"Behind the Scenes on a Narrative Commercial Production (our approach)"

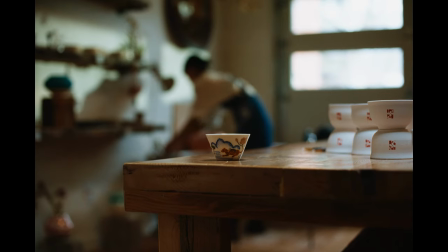(0:04) I have family and friends who have continuously supported me, encouraged me, inspired me.
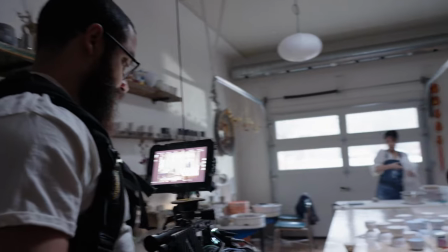(0:10)
This is part two of shooting a content series of narrative commercials and taking you guys along set to see how we execute on our projects.
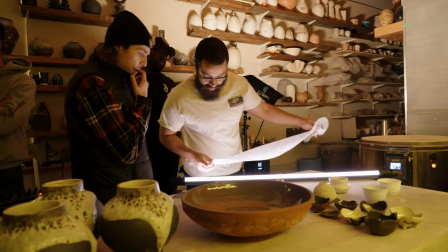(0:16)
In this video, you're going to see my thought process as a cinematographer, how I communicate to my crew, in addition to how to work with two directors on set.
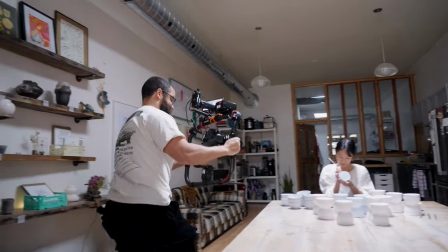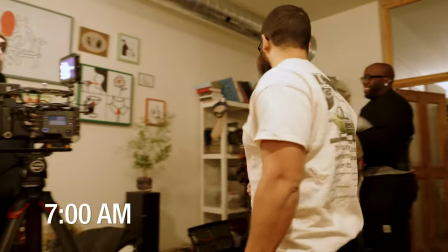(0:30)
This is day two of SIA and this is the Lunar New Year project. So day one, we highlighted two talents in terms of their spaces.
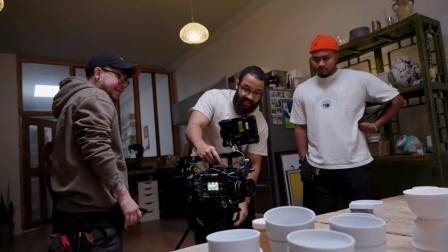(0:36)
And now we're in Goji Studios, which is a very unique space. So this is the space that we're going to be spending the most time in.
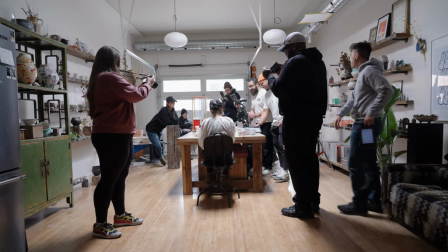(0:43)
We have about six hours here today. There's a lot of story here, there's a lot of character, and we're pretty excited in terms of what we're doing here.
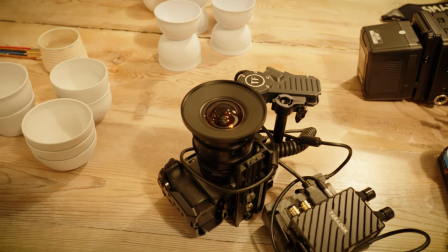(0:49)
We're going to start off this first shot with the FX3 and the 12mm, and our specialty shots, and then we have a lot of other interesting stuff that we're going to be doing today.
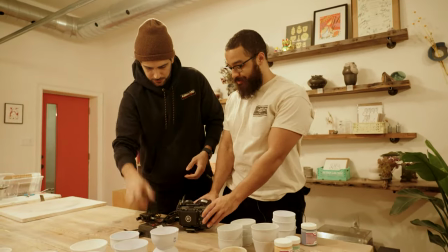(1:00)
We're setting the camera up, upside down like this,
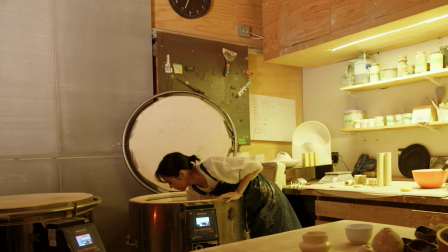(1:03)
and there's a big kiln in the other room. and what she's going to be doing is reaching past the camera and putting one of these ceramics inside the kiln.
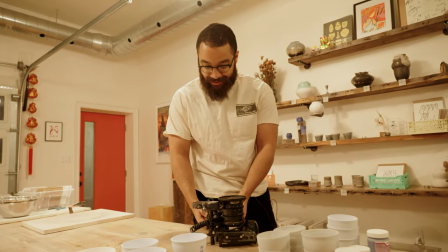(1:10)
So in this situation, we're just going to lay this beside everything.
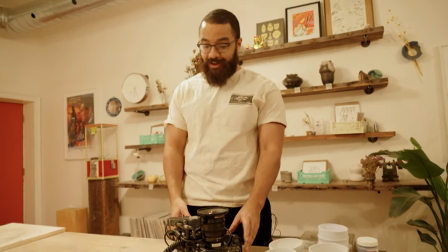(1:16)
Likely, you know, when you're doing this, you want to rig it up and have everything ready to go, but because we're such in a tight space, we're just going to do it like this.
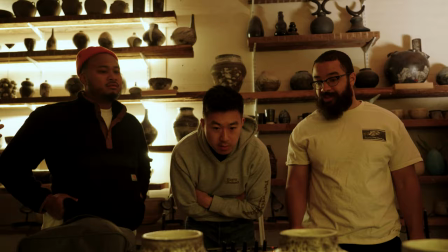(1:22)
So we're on the 12 mil. 12 mil might be a little too wide, so we're going to have the 20 on standby, but this just gives us control, and then we can put up a feed for the directors, Jason and Justin,
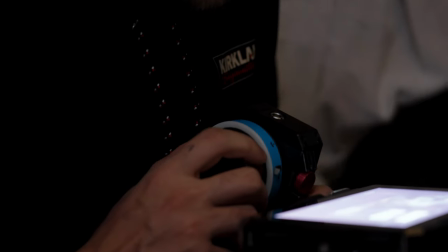(1:31)
and then I can tell Adrian and AC to, you know, focus on certain things. We're going to get that set up. We're just waiting for Keezy in the other room.
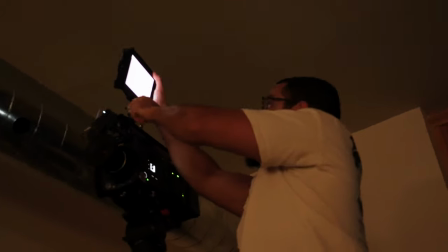(1:38)
So we're doing a high dolly in that corner. So same setup as we did last time. And then we want to play up on the sunlight that's going to be coming through.
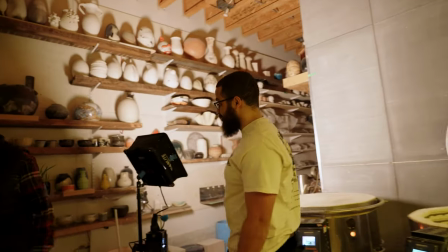(1:45)
So today we are using the Nanlite Pavel Slims. This is the 1x1 unit. This is our first time using them.
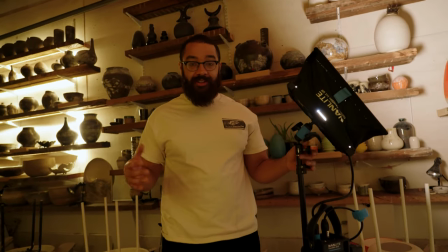(1:51)
Really like it in terms of the build quality and just having a little light like this. There's a V-mount option as well as MPFs.
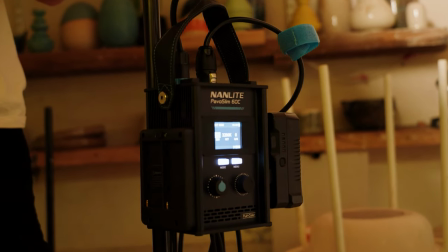(1:57)
You have those. I know a lot of people starting out.
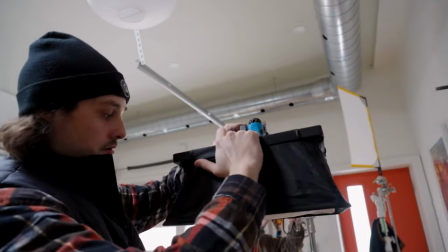(1:59)
I still have a bunch of them and this one is the C so this is RGB by color everything you need and the one thing that
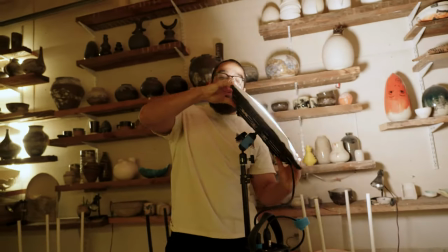(2:06)
I like about this one I saw Jordan setting it up as it's just already ready to go out of the box so bang ready to go with
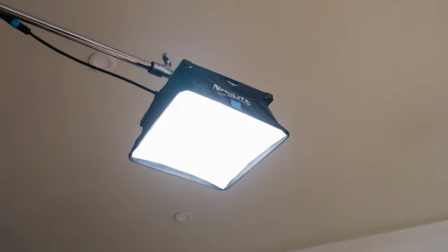(2:14)
the soft box right
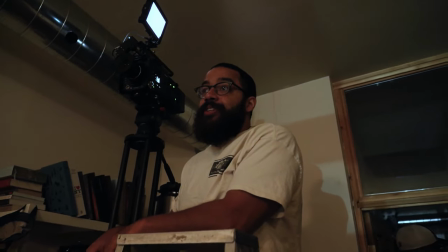(2:19)
now we're setting up for the establishing shot of the whole piece so we have Diego set
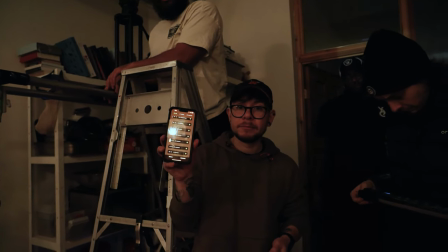(2:24)
up with a bunch of MCs and then also an MT Pro and then an Apture B7C.
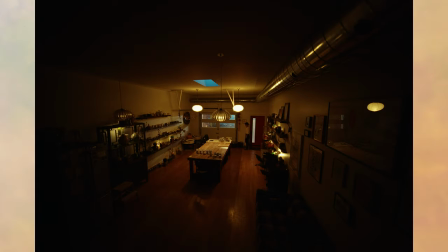(2:30)
We wanted to add a little accent light to the space in terms of highlighting all the beautiful pieces that we have here so as Ash comes in and
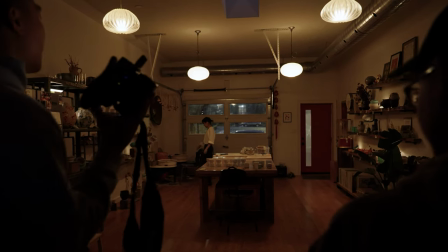(2:38)
turns on the lights we have Diego turning on all the lights as well and then as she goes to her throwing station we have a
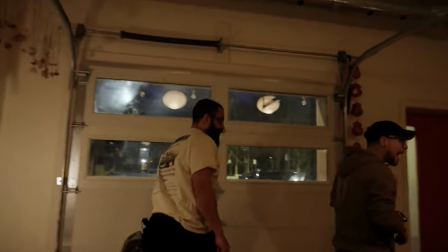(2:45)
Diego throwing that light on as well and then walking through the space and as we're doing that we are dollying in.
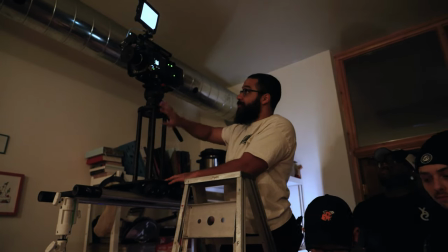(2:50)
So we're on a 12 mil now and the reason why we have this whole big setup is because if I didn't I would see the bottom of the track because the lens is so wide.
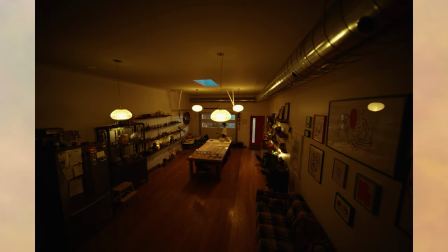(2:58)
Big high dolly just giving you perspective of making the space feel grand.
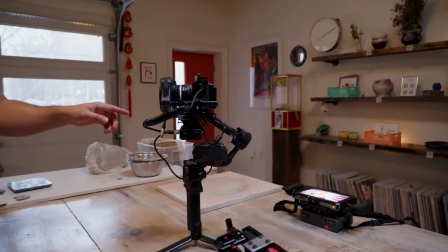(3:02)
So we are set up with the FX3 and the DJI RS3 Pro and then I have a Teradek here and then just a battery here.
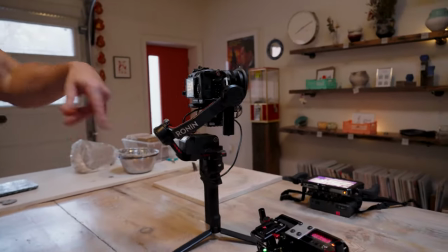(3:10)
I originally wanted the battery just on the floor but then I realized all the cables would get like tangled up and then I'm just using the DJI app.
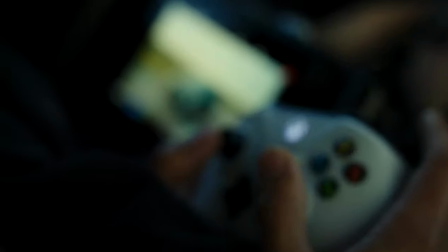(3:17)
I commonly use this with an Xbox controller even to do like car rig stuff but I can control the pan tilt and and roll. Jason and Justin wanted her to be in multiple spots and being like multiplied and showing off the space as well, all the things that she does here.
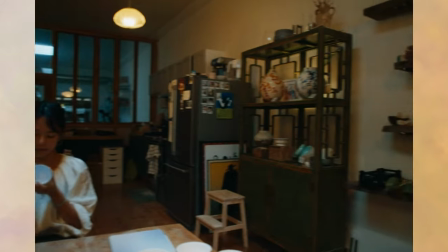(3:30)
So, playing with the ceramics, throwing, drawing, sketching and everything like that.
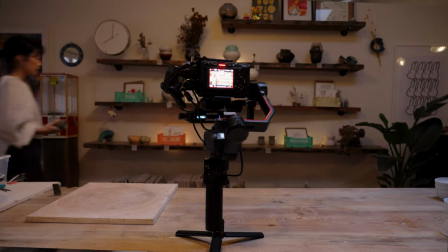(3:35)
So, we wanted to show off all those actions in one continuous shot and usually you do this with a robot, but we don't have a budget to do that.
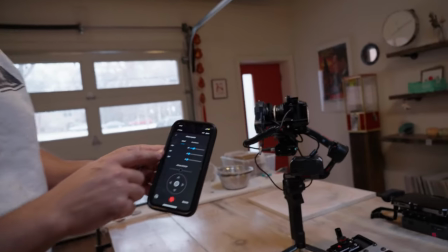(3:41)
So, what I did is I simply turned off the tilt and the roll and then just did the pan.
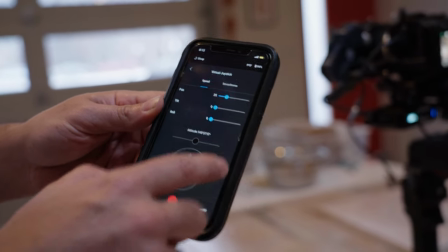(3:46)
So, even if I, you know, go anywhere in this joystick, it's only gonna rotate. That means we can stitch this together in post.
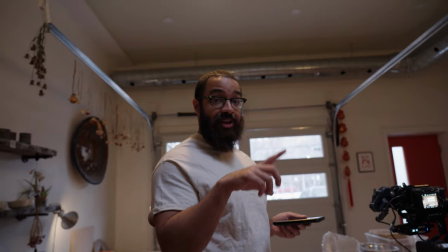(3:53)
I already did a test this at home with my partner and it worked out great. There wasn't any really correction but at the end I would like to do a clean plate in case our
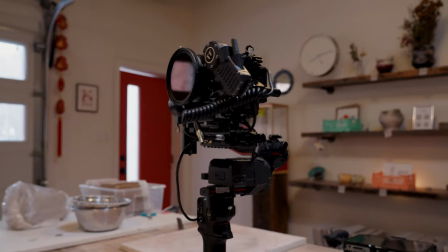(4:02)
VFX artist or the editor anybody who's doing it has the plate to work with in terms of getting everything out.
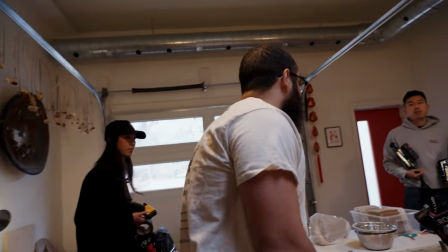(4:07)
Do you want a clean plate of the whole thing, the whole space? Yeah, actually can we do that? We're just ducking.